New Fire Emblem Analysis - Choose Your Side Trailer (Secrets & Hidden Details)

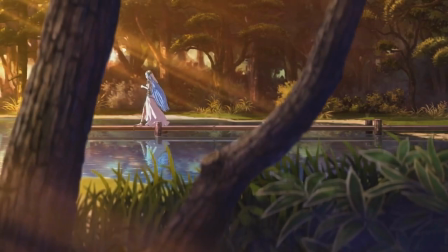3s
Ever since the first trailer for the new Fire Emblem, we've been curious what the full game would be like.
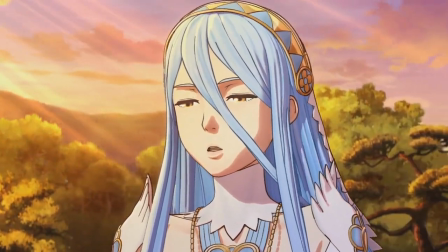8s
We suspected that there was a strong emphasis on choice and saw that a player character would once again be in the game.
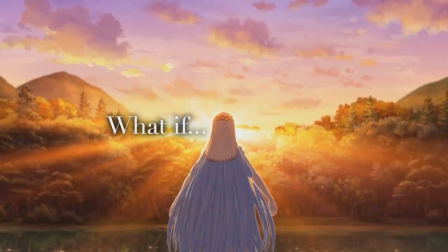14s
So the idea of choosing sides came naturally in our last analysis. But we never would have guessed that the player character would be the main character as well.
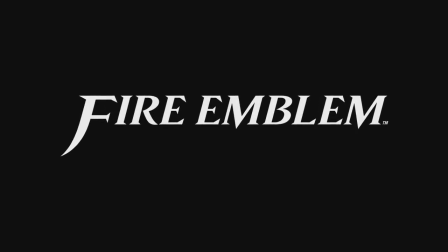22s
This is our story, and as such, we can choose whichever side we want. It's never that simple, though.
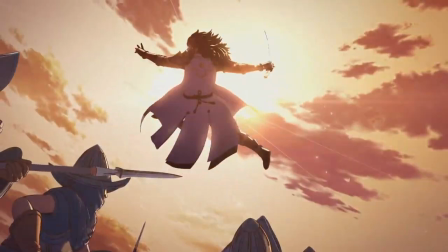28s
There are always secrets and hidden details to be found, and our master tactician, the old analysis machine, will certainly lead us to them.
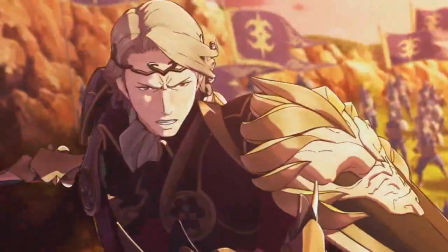36s
Of course, be sure to watch our previous Fire Emblem analysis, as we'll be referring back to it here.
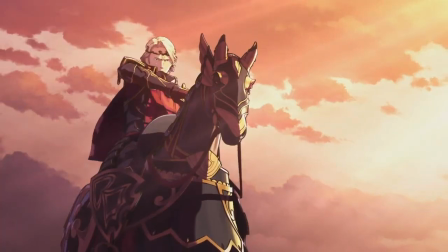41s
So let's not waste any more time and get right to it. With this trailer, we finally learn the two factions' names.
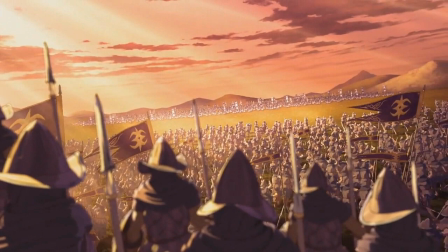47s
The Western-styled army is part of the country of Nohr, while the Eastern-style one is called the Hoshido. Right off the bat, we see the two armies lined up against each other, readying for battle.
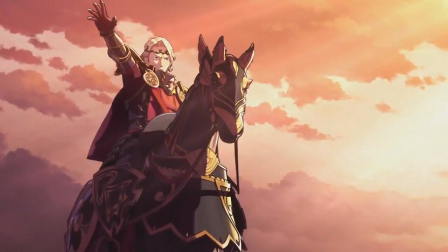57s
Thanks to translations from throughout the trailer, we now know that the Nohr leader is Marx, while the Hoshido fighter with the lightning sword is named Ryoma.
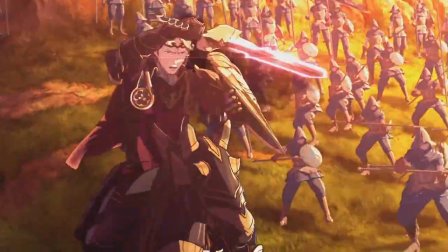64s
It seems to be an intense fight, but this time we get a better look at Ryoma's back.
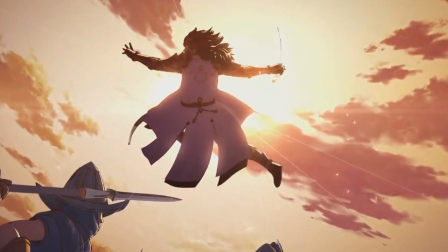69s
When he leaps into the air, we can see that the symbol for the Mark of the Exalt, or the Mark of Naga, is embroidered there.
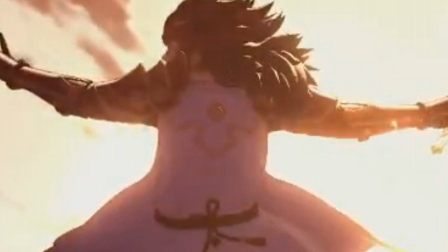75s
This means that the Divine Dragon Tribe could have a purpose in this war.
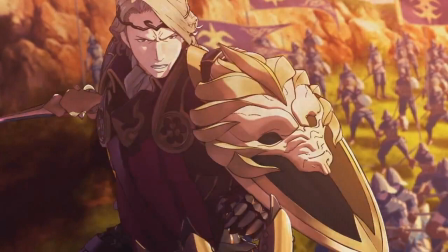79s
In fact, the presence of a dragon head on Marx's shield could mean that the Nohr have a connection to dragons as well. What if this war is begun because the sides have different opinions, or even beliefs, in Naga and the Dragon Tribe? It could be the key element that places this in the same universe as many other Fire Emblem games.
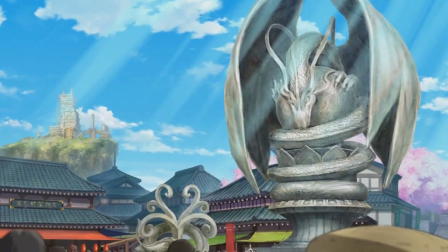96s
There's more proof to this as well, but we'll get into it properly much later. In the meantime, let's get to know each side before the player has to make his or her choice.
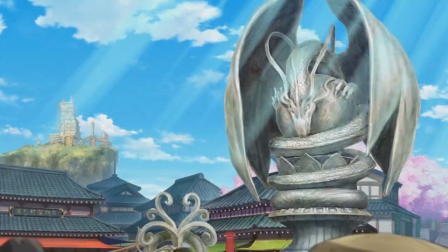105s
We'll start with the Hoshido first. In one scene, we see what looks to be the capital of Hoshido. Right away, there's more dragon imagery with a statue in the town square. Everything about the Hoshido is influenced by Eastern culture, specifically Japan, from the style of the buildings to the townspeople themselves.
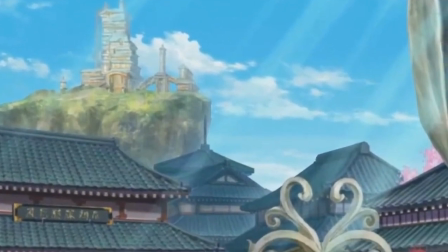121s
We can even see the royal family's castle in the background on top of a cliff. But the focal point here is the young woman at the base of the statue giving a speech to the people.
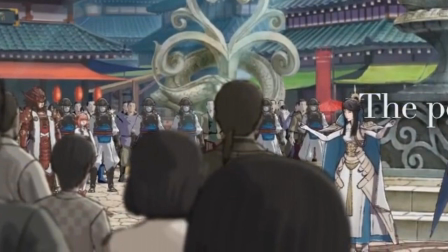130s
Is she preparing them for war, or is something else going on? At any rate, it gives the sense that the royal family treats their subjects well, and she is indeed royalty, or at least important, since soldiers are standing amongst the civilians. Even Ryoma is watching from the crowd, along with another girl who we'll meet very soon.
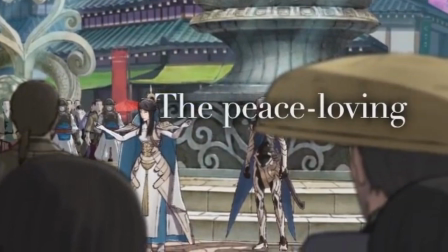148s
More important is the person behind the woman giving the speech, because that's the player, or Kamui as the default name. Notice the way the cutscene blocks the face with a hat. We're pretty sure we'll see other tricks like this in the game's cutscenes.
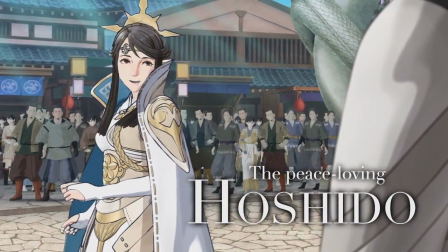161s
She then turns to face Kamui, providing a better look at her. While we never learn anything else about this woman in the trailer, we believe that she is probably the eldest of the royal family, maybe even the queen.
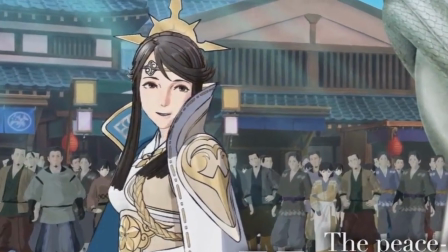173s
Having her dressed all in white gives a sense of purity, which is reinforced by the ornament in her hair.
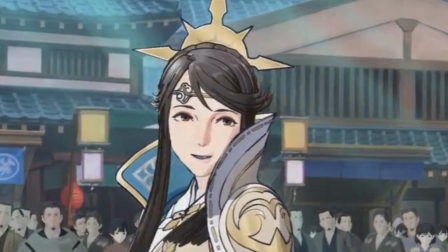178s
It resembles the sun, which could mean that it's a divine symbol since she's already wearing something at her brow.
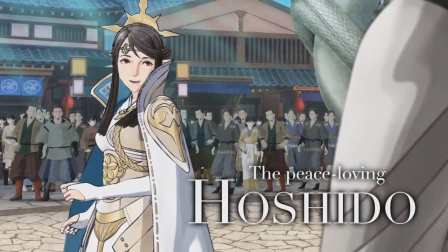183s
Could it be possible that instead of being part of the royal family, she's actually a very important religious figure? There's not enough evidence to say for sure, but we do know that she says thank goodness when she sees Kamui, so she already knows the player or has met him before this scene.
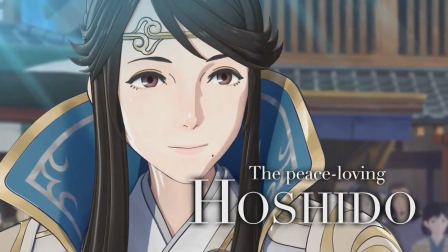198s
As we learned, the player was born in Hoshido before being raised in Nohr. Is this the first time she's seen Kamui since the return, or is this after a dangerous battle? The sense we get from the cutscene is that this is before the war properly begins, so we're thinking the former.
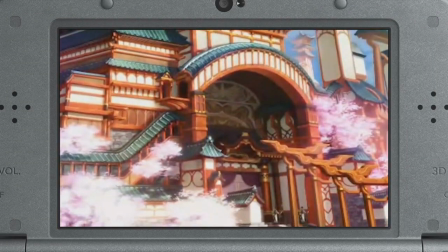213s
In another scene, we get a better look at Hoshido Castle. As we'll see later when we take a look at the Nohr, even the color palette is noticeably different between the two. Hoshido is bright and completely open, giving a sense of freedom. The colors are soft too, which often provides an inviting feeling.
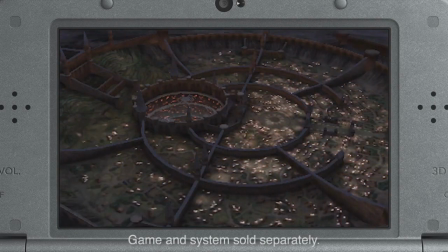230s
But in Nohr, that's not the case. Things have a harder edge, and the space often feels cramped and confining.
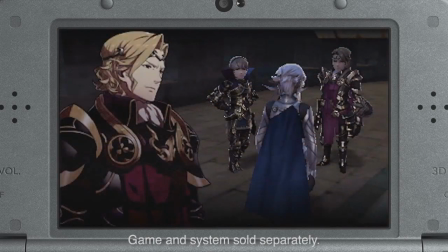236s
The colors are all muted or outright black, even normally brighter colors like purple.
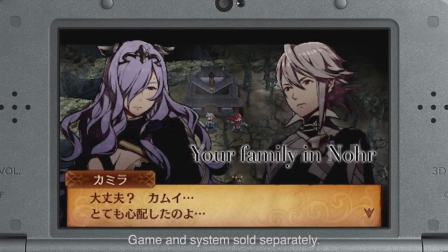241s
The best example of this are the two cute younger sister characters.